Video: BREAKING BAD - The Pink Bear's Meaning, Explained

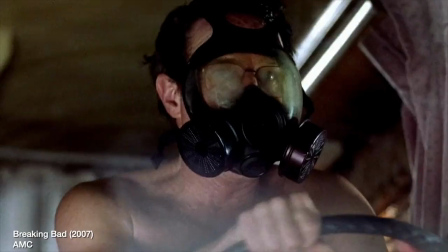Welcome to Screen Crush. I'm Ryan Airy. Breaking Bad is filled with layers and symbolism, from the show's color palette, the parallel storylines, the costume design.
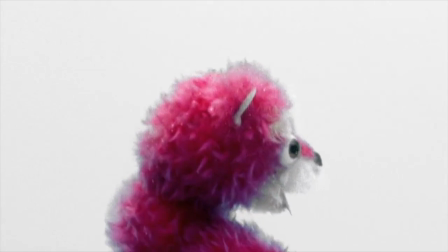But the most striking symbol in the show is the charred teddy bear and the dismembered eye that seems to follow Walt wherever he goes.
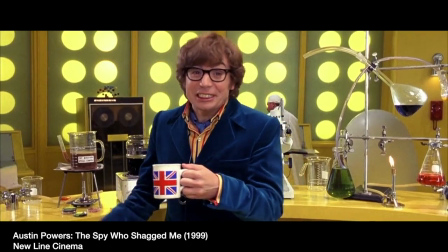Whoop-de-doo! What does it all mean, Basil?
So, let's take a deep dive into the hidden meaning of this bear, its burned half, and that creepy eyeball.
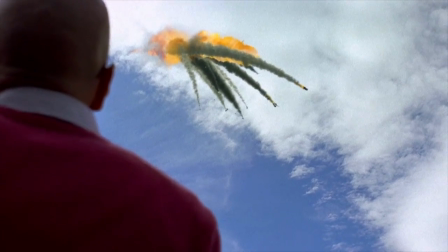A little bit of backstory. The bear was part of the debris that fell into Walt's pool after the mid-air collision of a chartered plane and Wayfarer Flight 515.
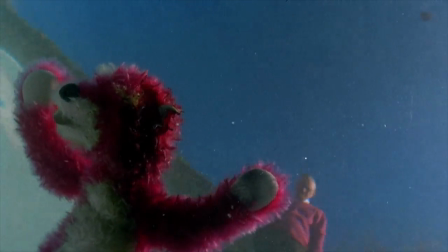Remember, Walt indirectly caused these 167 innocent deaths.
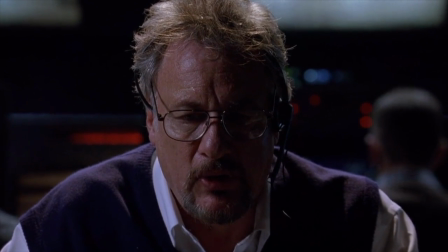He let Jane die, leading to the distraction of her father, an air traffic controller.
10,000.
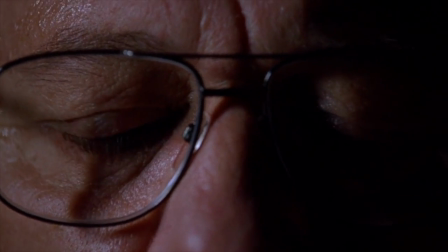Juliet, Mike 21, do you have that traffic at your 9 o'clock? Wayfarer 515, do you have that traffic?
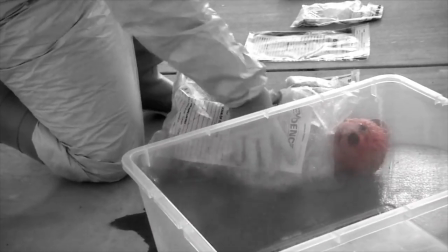The bear appeared in the cold open of several episodes, hinting that some awful fate awaited the White family.
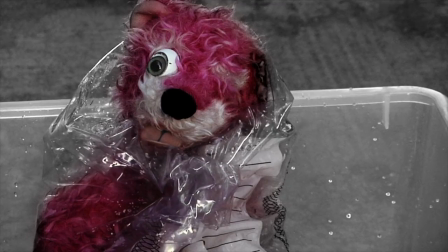The scenes are in black and white, except for the bear, which is a bright, hot pink. Now, every color in Breaking Bad has a special significance.
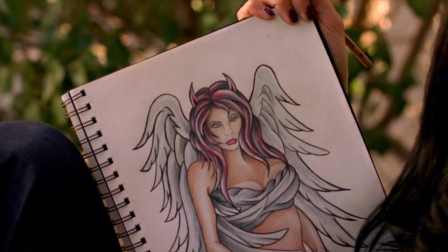We made a whole video about it if you want to check that out. Pink means innocence, youth, and tragedy.
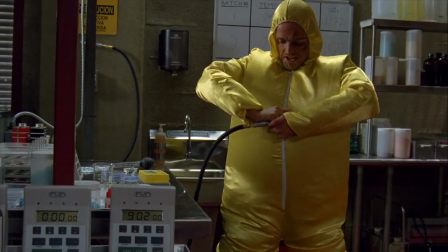For instance, Jesse's last name is Pinkman, to highlight his childlike nature and tragic path.
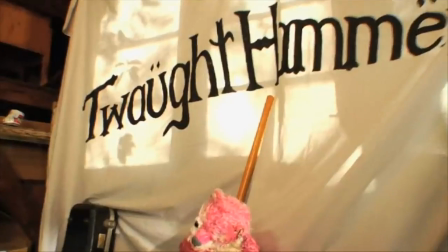In fact, the bear first appeared in the digital release of a music video for Jesse's band Twathammer.
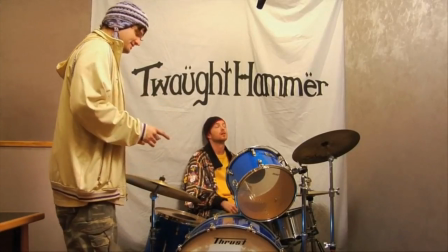The video and this mockumentary about the band are both set before the events of Breaking Bad, when Jesse was more naive and innocent.
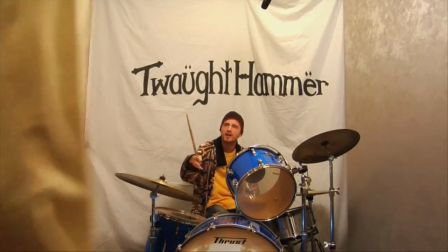Now see, now you made me say the word f**k. Well, you can say f**k. You can't say f**k, all right?
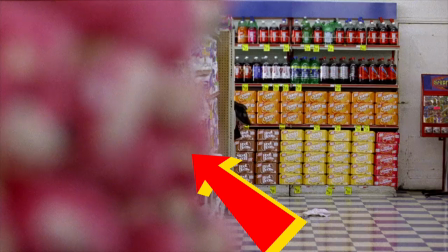How are we gonna get this on VH1? And the bear next appeared in the High-Low Mart during Walt's fugue state.
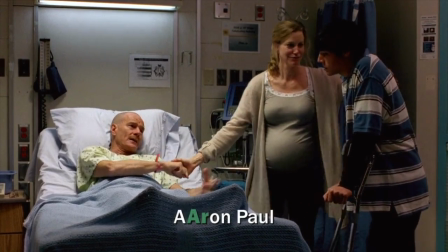By pretending to be an amnesiac, he's basically casting himself as a big, naked, innocent baby.
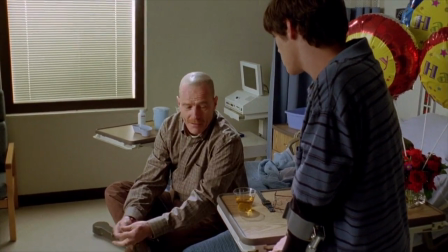And after this moment, he's temporarily freed from a life of crime.
I'm done.
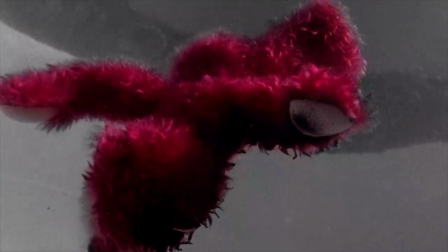So when you see this bear pop up in the show, it signifies innocence, but that innocence is about to be destroyed by catastrophe.
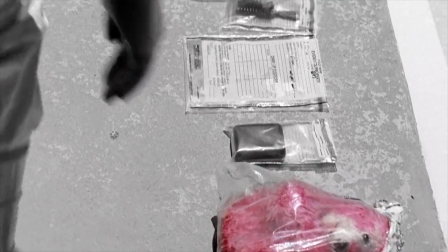When we look at this bear, we don't see just a toy. We see the child holding that toy.
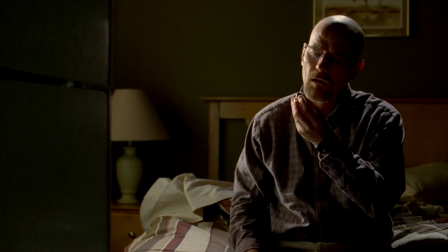Instantly, the audience and Walt understands that he has caused the death of a child, an innocent life cut short by his evil deeds.
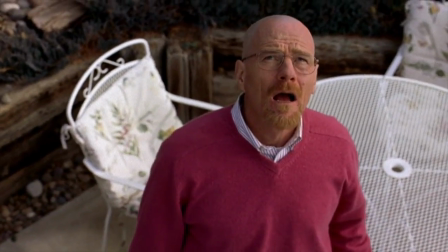Walt even wears a pink sweater during this crash to emphasize his connection to the disaster.
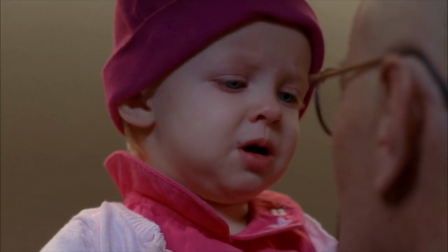The character on Breaking Bad who most often wears pink is Holly White. When these scenes first aired, they were something of a misdirect.
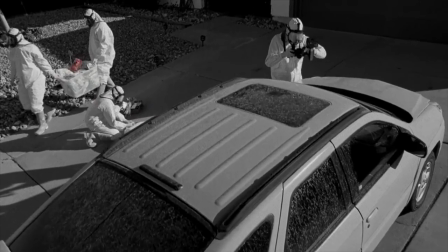They're framed to make the audience think that something awful is going to happen to Walt's family. Note the double body bags and the broken windshield on his car.
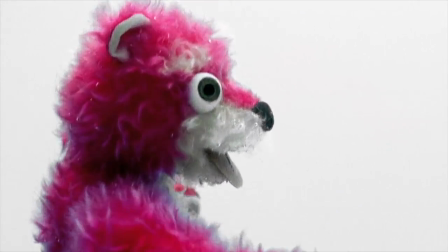But remember, when the season started, Skyler was still pregnant, so the audience assumed that this bear would belong to baby Holly. When actually, symbolically, the bear is baby Holly.
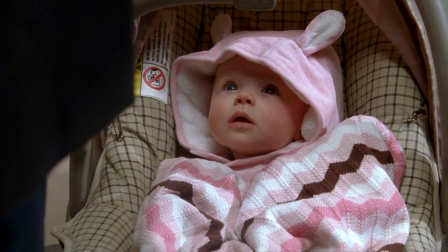She's even dressed as a pink bear in season 4, and Walt tucks her in with a pink bear in season 3.
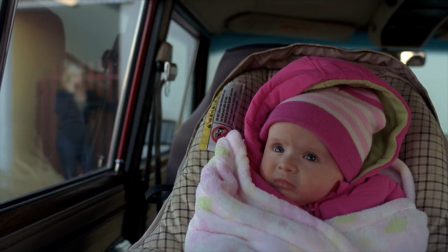So why is Holly a symbol of both innocence and tragedy?
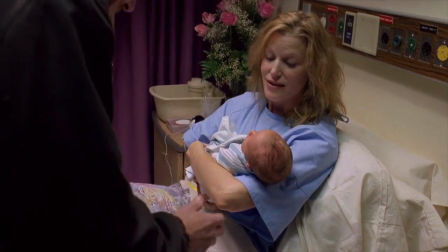Well, because Holly's birth, instead of being a joyous family occasion, actually marked the beginning of her family's downfall.
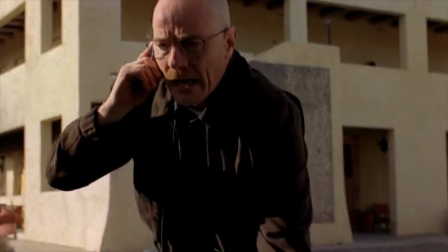She was born on the same day that Walt made his first meth delivery to Gus, the day he took his first step into a larger world of organized crime.
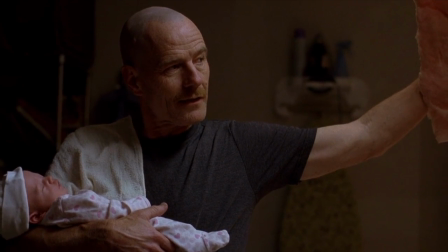That's right. Daddy did that.
In fact, Walt missed Holly's birth just to make his first big deal.
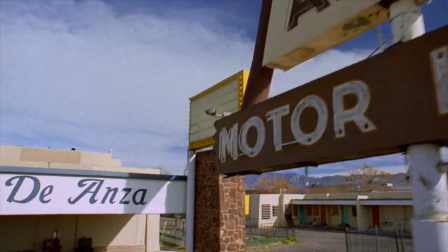And did you notice what's lying in the rubble outside the warehouse where they made this exchange? It's a pink teddy bear, lying face down like it's dead, foreshadowing the real tragedy of season 2, Jane's death.
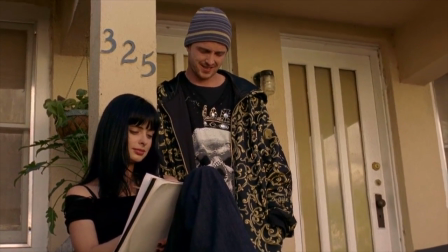Jane has a very strong connection to the bear. There's a mural in her bedroom, presumably painted by her.
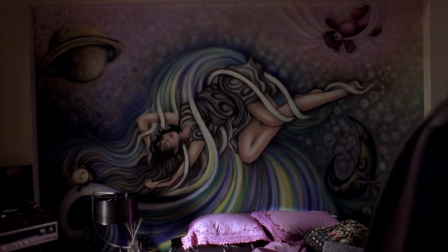Now, like any art, there are many ways to interpret this work. Jane most likely meant this to depict herself sleeping, note the alarm clock. The woman is riding a rainbow into the night sky, or a kind of dreamland. This is a naive, innocent way to interpret this work. But like everything good in Breaking Bad, there's tragedy lurking within.
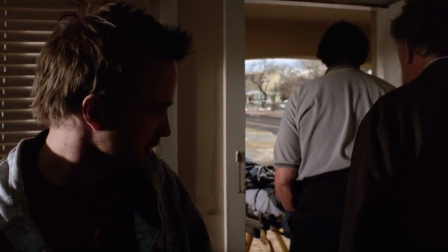Knowing Jane's fate and the aftermath causes us to see this painting differently.
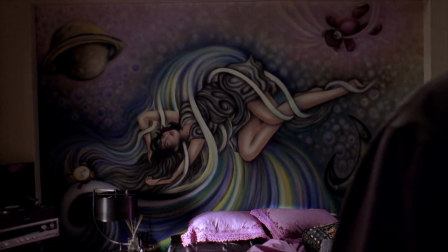The woman, Jane, is dead, being carried into the afterlife, into the heavens.
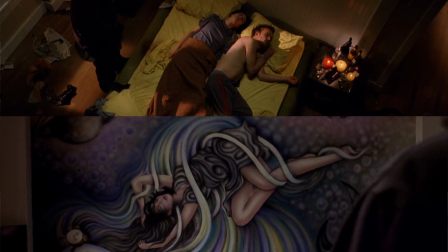Note that Jane died lying on her back, just like this woman.
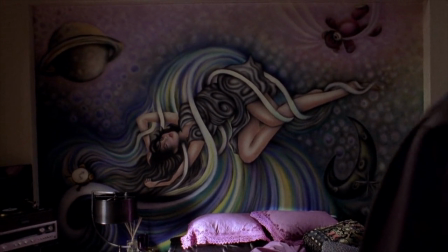The alarm clock is indicating that her time has run out. And what's this?
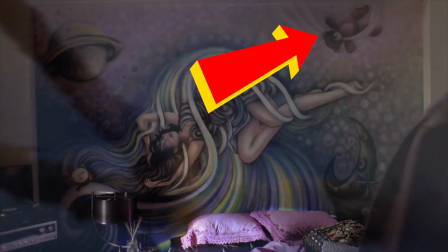A pink teddy bear falling from the sky, a symbol of innocent dreams crashing down to reality.
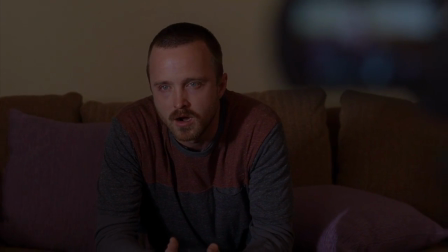The image is mirrored in the season 6 episode, Rabid Dog. Jesse has decided to betray Walt to the DEA, in a sense, reconnecting with his original innocence.
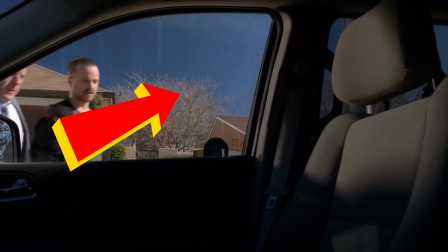Behind him, way up in this tree, is a pink teddy bear. Much like Jane, it's watching over him from above.
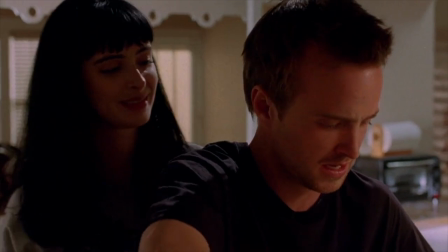Jane also represents what is pure in Jesse's life.
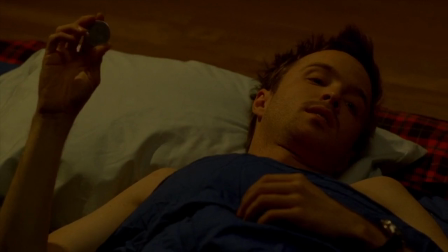I'm in recovery, and you know, pot, it's like stepping stones.
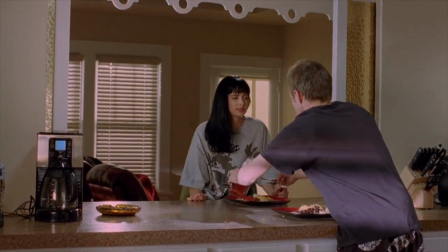While Walt pulls him toward the darkness, Jane keeps him in the light, symbolized by the light and dark sides of the bear.
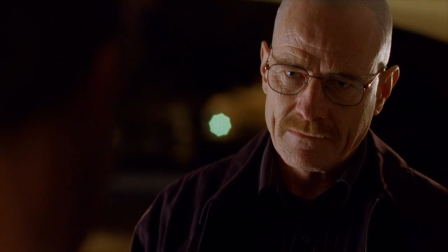Now, not that Jane is completely innocent. After all, she did try to blackmail Walt. However, this happened after she was corrupted by drugs.
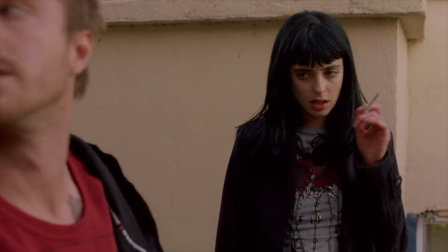Once Jane stopped being clean, her judgment was impaired. She was no longer as innocent.
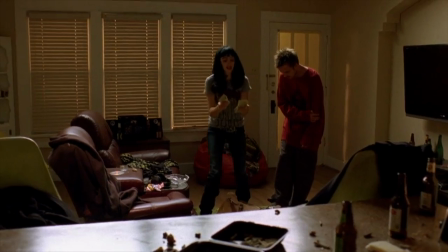Jane is damned when she's corrupted by Walt's money.
This is freedom. This is saying I can go anywhere I want.
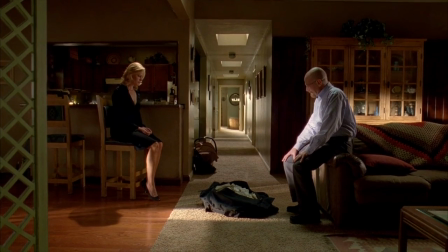I can be anybody.
Similarly, love of money corrupts and destroys Holly's family. The connection between Holly and Jane is made overt in the episode Phoenix. This is Holly's first day on Earth, and Jane's last.
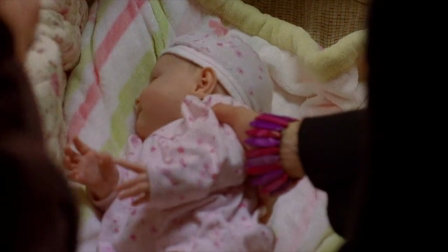Early in the episode, Walt and Skyler carefully lay Holly on her side so she won't choke in her sleep, which later Walt refuses to do for Jane.
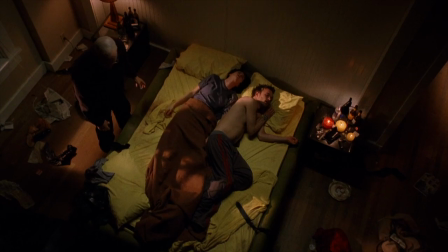In my opinion, this is the moment when Walt becomes damned.
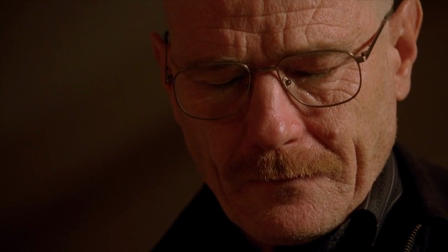In a previous video, we discussed the moment he decided to break bad, but this is the first time Walt deliberately takes an innocent life.
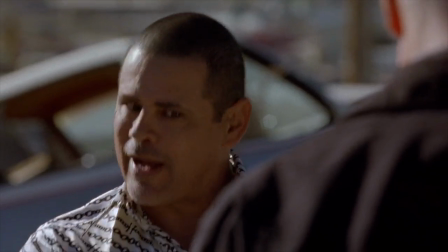Now, like I said, Jane did threaten to blackmail him, but unlike Tuco or Crazy 8, she's not a career criminal.
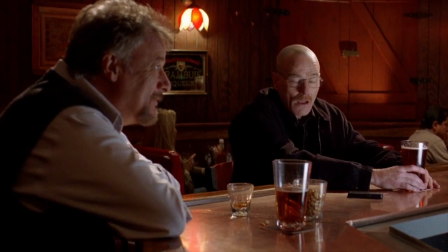She's a drug addict who's held captive by her disease. And just before this scene, Walt shared a beer with Jane's father, Donald.
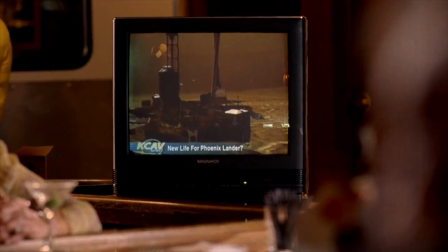They begin by discussing an optimistic future where Mars is the new key to space travel.
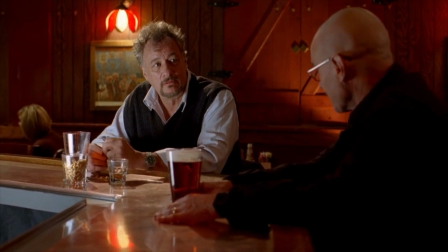Ostensibly turning Mars into a giant gas station.
Then these two middle-aged dads begin discussing their families.
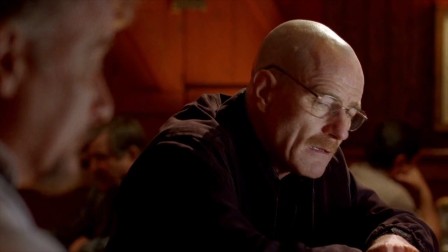Can't give up on them. Never.
This conversation is vital because later,
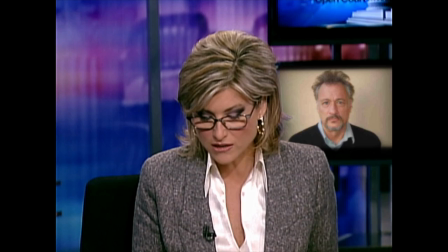it helps Walt put a human face on his crime and understand that this disaster is his fault.
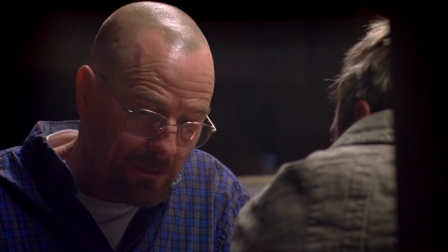I sit down and this man, this stranger, he engages me in conversation.
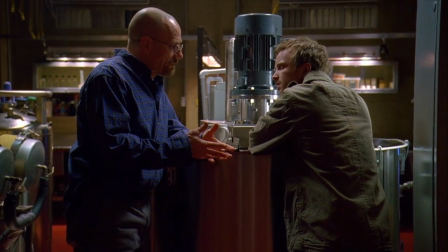He's a complete stranger, but he turns out to be Jane's father.
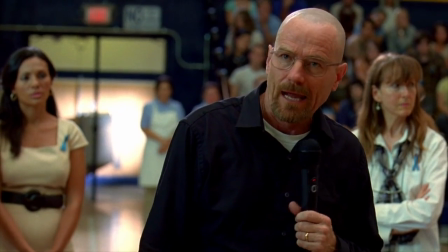It's easy for us to dismiss death when it's an abstract statistic.
Casualty-wise is just the 50th worst air disaster.
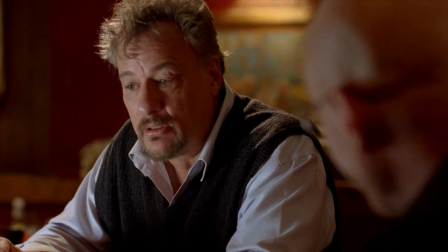But talking to Donald helps Walt put a human face on this tragedy. He sees himself in Donald.
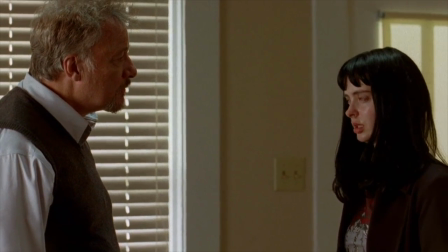He feels empathy for him. He's a scared dad who's just trying to make the world better for his kid, just like Walt.
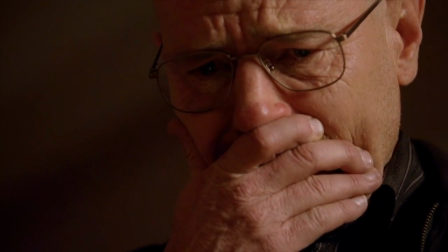Because Walt feels this empathy, he doesn't just feel like he killed Donald's daughter. It's like he killed his own daughter as well.
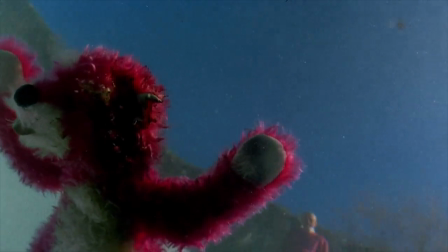Just like he killed the little girl who was holding this pink teddy bear. Now this scene is a brilliant piece of acting by Bryan Cranston.
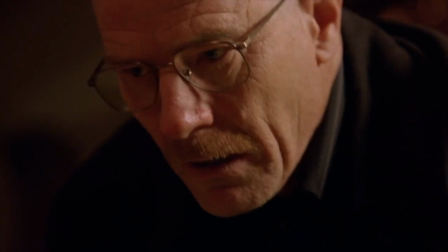He goes from concerned and fatherly, and then indecisive as he begins to calculate the possibilities.
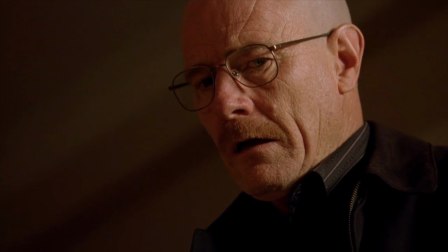And when he makes his decision, a coldness washes over his face. Shades of Heisenberg to come.
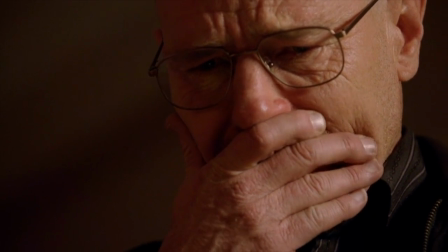And then, finally, he's filled with guilt and regret. It's heartbreaking.
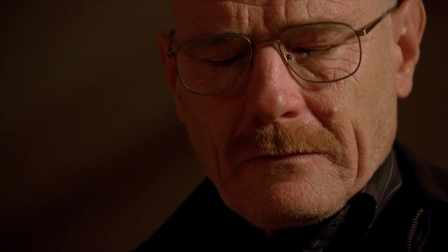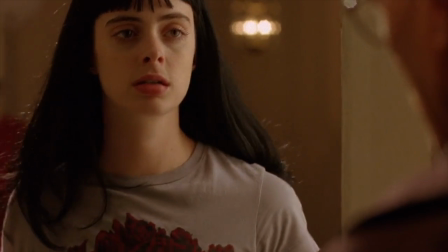In an instant, Walt stops seeing Jane as an obstacle, a potential blackmailer, and he sees her as a young woman, a daughter.
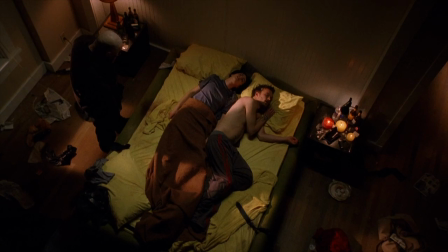And someday, it could be his daughter, lying dead at the mercy of an evil man like him.
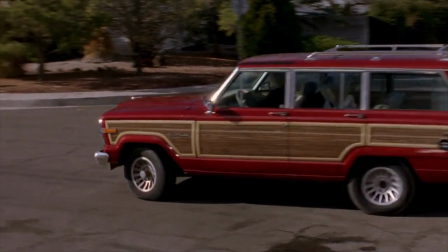It's also fitting that just before the crash, Walt does lose his daughter. Skyler leaves him and takes Holly with her. So Walt's criminal actions have caused the loss of three daughters, Holly, Jane, and the little girl holding the bear.
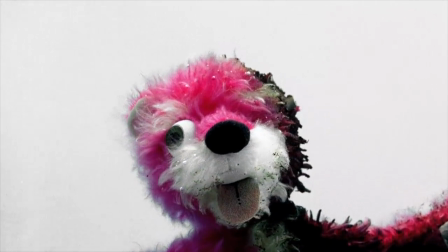The bear's scarred appearance is also a key component of its symbolism.
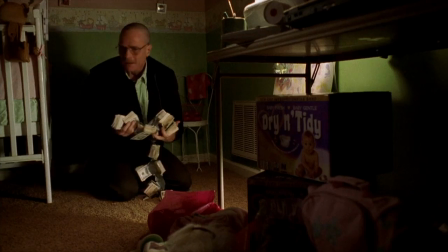Half of its face is charred and blackened, just as Walt lives two lives, good and bad.